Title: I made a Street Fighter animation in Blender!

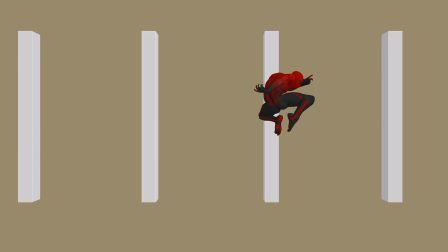(12:27)
I won't be covering polishing here because aside from a few smears, it's not super interesting.
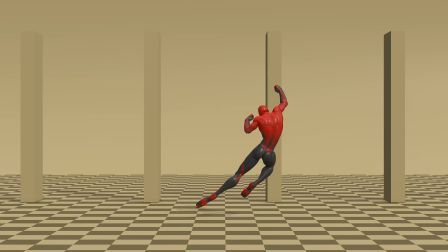(12:33)
Most of the heavy lifting was done during the blocking stage. But don't worry, I will soon publish the full animation process.
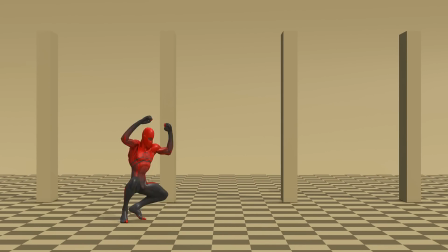(12:40)
Here is the polished animation.
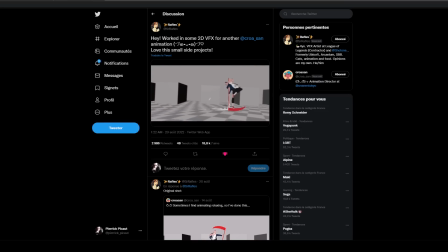(12:44)
Another post on Twitter that inspired me to do this exercise was this incredible collaboration between Raul Ibarra, aka Croissant, and Raffles. Croissant did this awesome 3D animation, and Raffles the hand-drawn VFX.
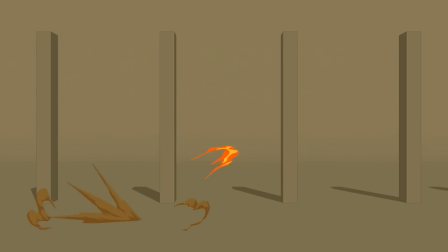(13:00)
They ended up with this killer result. Let's say that the process is a little longer than animating in 3D.
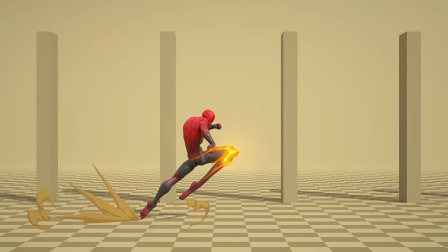(13:07)
It took me 14 hours to get to this result. Now I understand that I'm still learning.
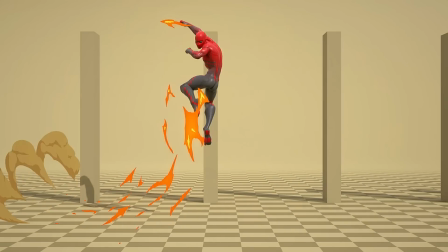(13:13)
I've been practicing this for about a year now, and I guess a professional could achieve this within 6 to 8 hours, I guess.
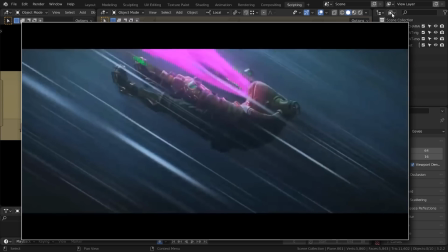(13:22)
This is really something I love. I want to be good at this to at some point be able to do some kind of arcane style animation.
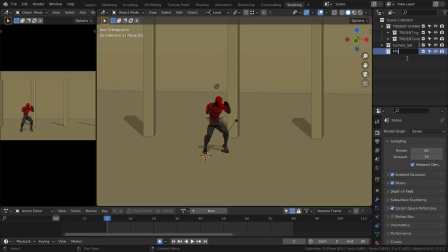(13:31)
But for the time being, here I am creating a new collection where I will store all the grease pencil objects.
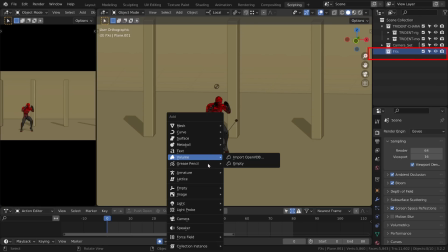(13:39)
I will add a new grease pencil, a blank one.
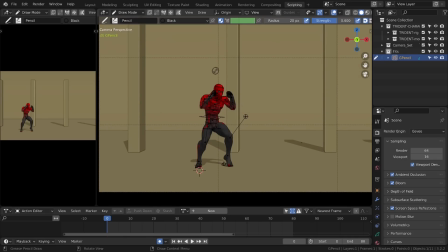(13:42)
I've positioned the grease pencil object between the camera and my character, so that whatever I will draw will be on top of the character.
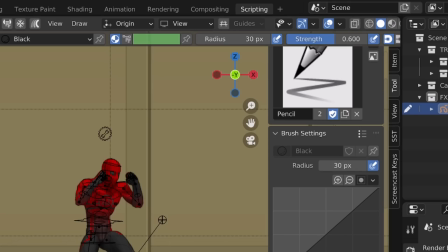(13:51)
Since I wasn't planning to modify the camera, it's totally okay to paint from view or to project your grease pencil from view.
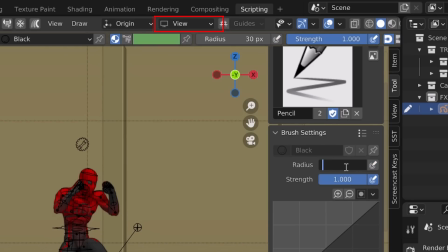(13:59)
But from this experience, I would suggest to use front projection, for example.
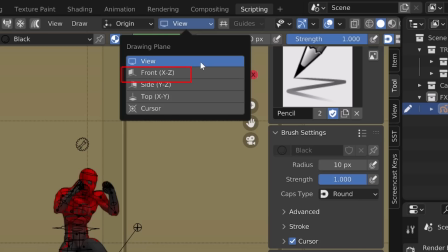(14:04)
This way, all your strokes will be aligned on the same plane, and it's a little easier to manage later on.
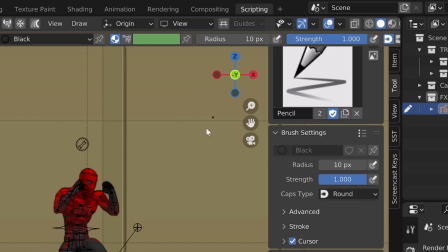(14:13)
While it will be physically possible to do it with a mouse, you do need a tablet to use grease pencil.
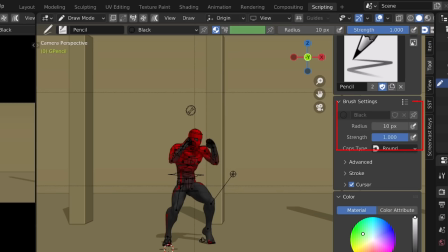(14:18)
When I'm making VFX, I don't use the strength variation nor the radius variation.
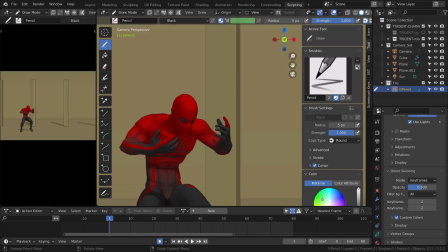(14:25)
It's mostly a line work. For me, lighting VFX are the less complicated ones to achieve. I always start with a simple line. I try to get different curve size, big, medium and small, and find a good rhythm.
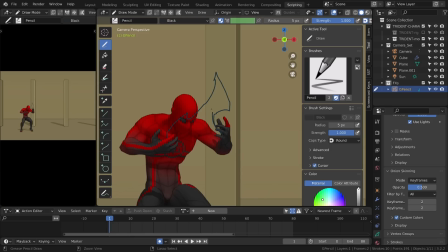(14:42)
And at first, I won't give any thickness to my lightning design.
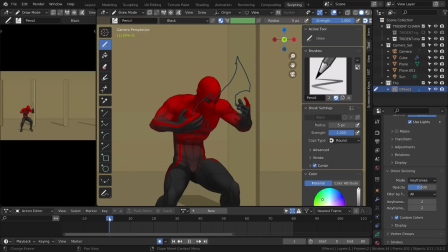(14:46)
I will simply draw a line and I will draw it on once, meaning that I will draw on every frame.
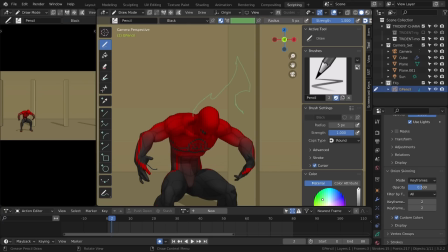(14:53)
The technique to get a convincing lightning is to animate a shape over 2 to 3 frames, and you animate it or you make it evolve over those few frames.
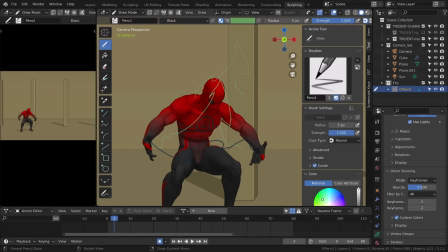(15:04)
Then you totally change the shape and the orientation of the lightning. And you change the number of frames this new line will take to evolve.
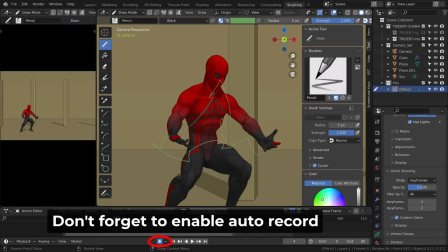(15:13)
So if you did the first line evolving on 2 or 3 frames, maybe this new line may change over only 1 frame. It will just blink and then you draw another shape. And then you just combine different rhythm.
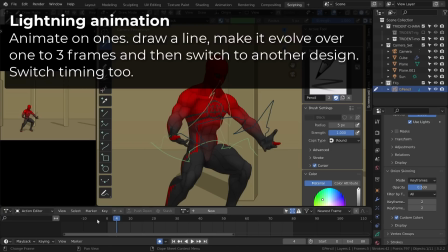(15:29)
For example, 2 frames and 2 frames and then 1 frame and then 3 frames, etc. etc.
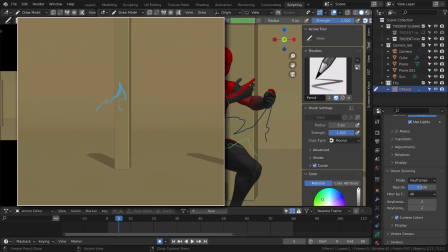(15:35)
If we have a look at the final result, my first line evolved over 2 drawings, the second line over 2 drawings, the third over 1 drawing, the fourth over 3 drawings and 3 additional frames to dissolve.
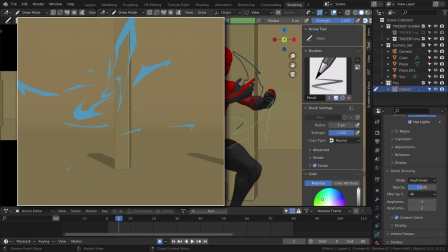(15:51)
And as the channeling gets stronger, I'm just adding more lightning one on top of the other, but I'm applying the same rule.
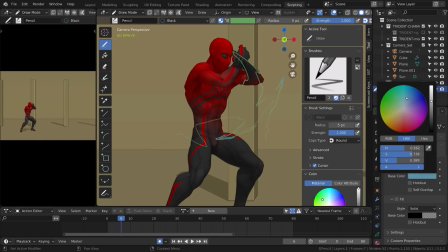(16:00)
Here you can see me drawing the dissolve effect.
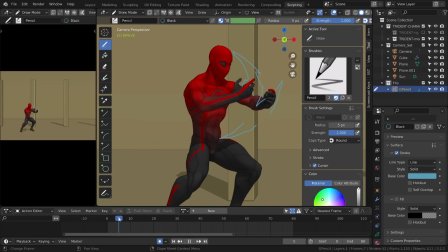(16:04)
So basically you take the most extreme part of the lightning, you push them away with some easing, and you make your stroke or the shape smaller and smaller until it totally disappears.
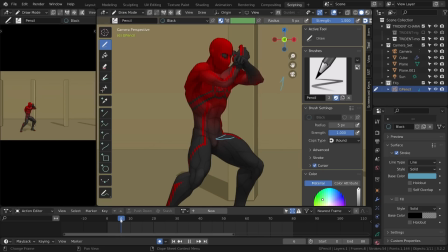(16:17)
This really helps reading your shape and give a smooth transition to a very fast animated VFX.
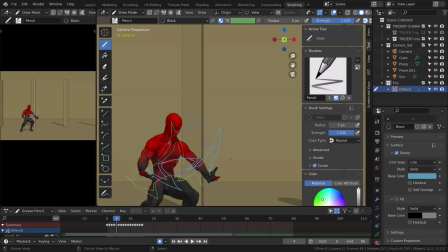(16:25)
Once I'm done animating this simple stroke design,
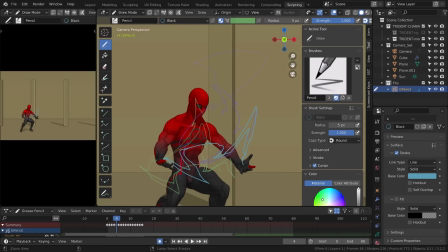(16:29)
I will simply go over each frame and try to give some thickness to my lightning.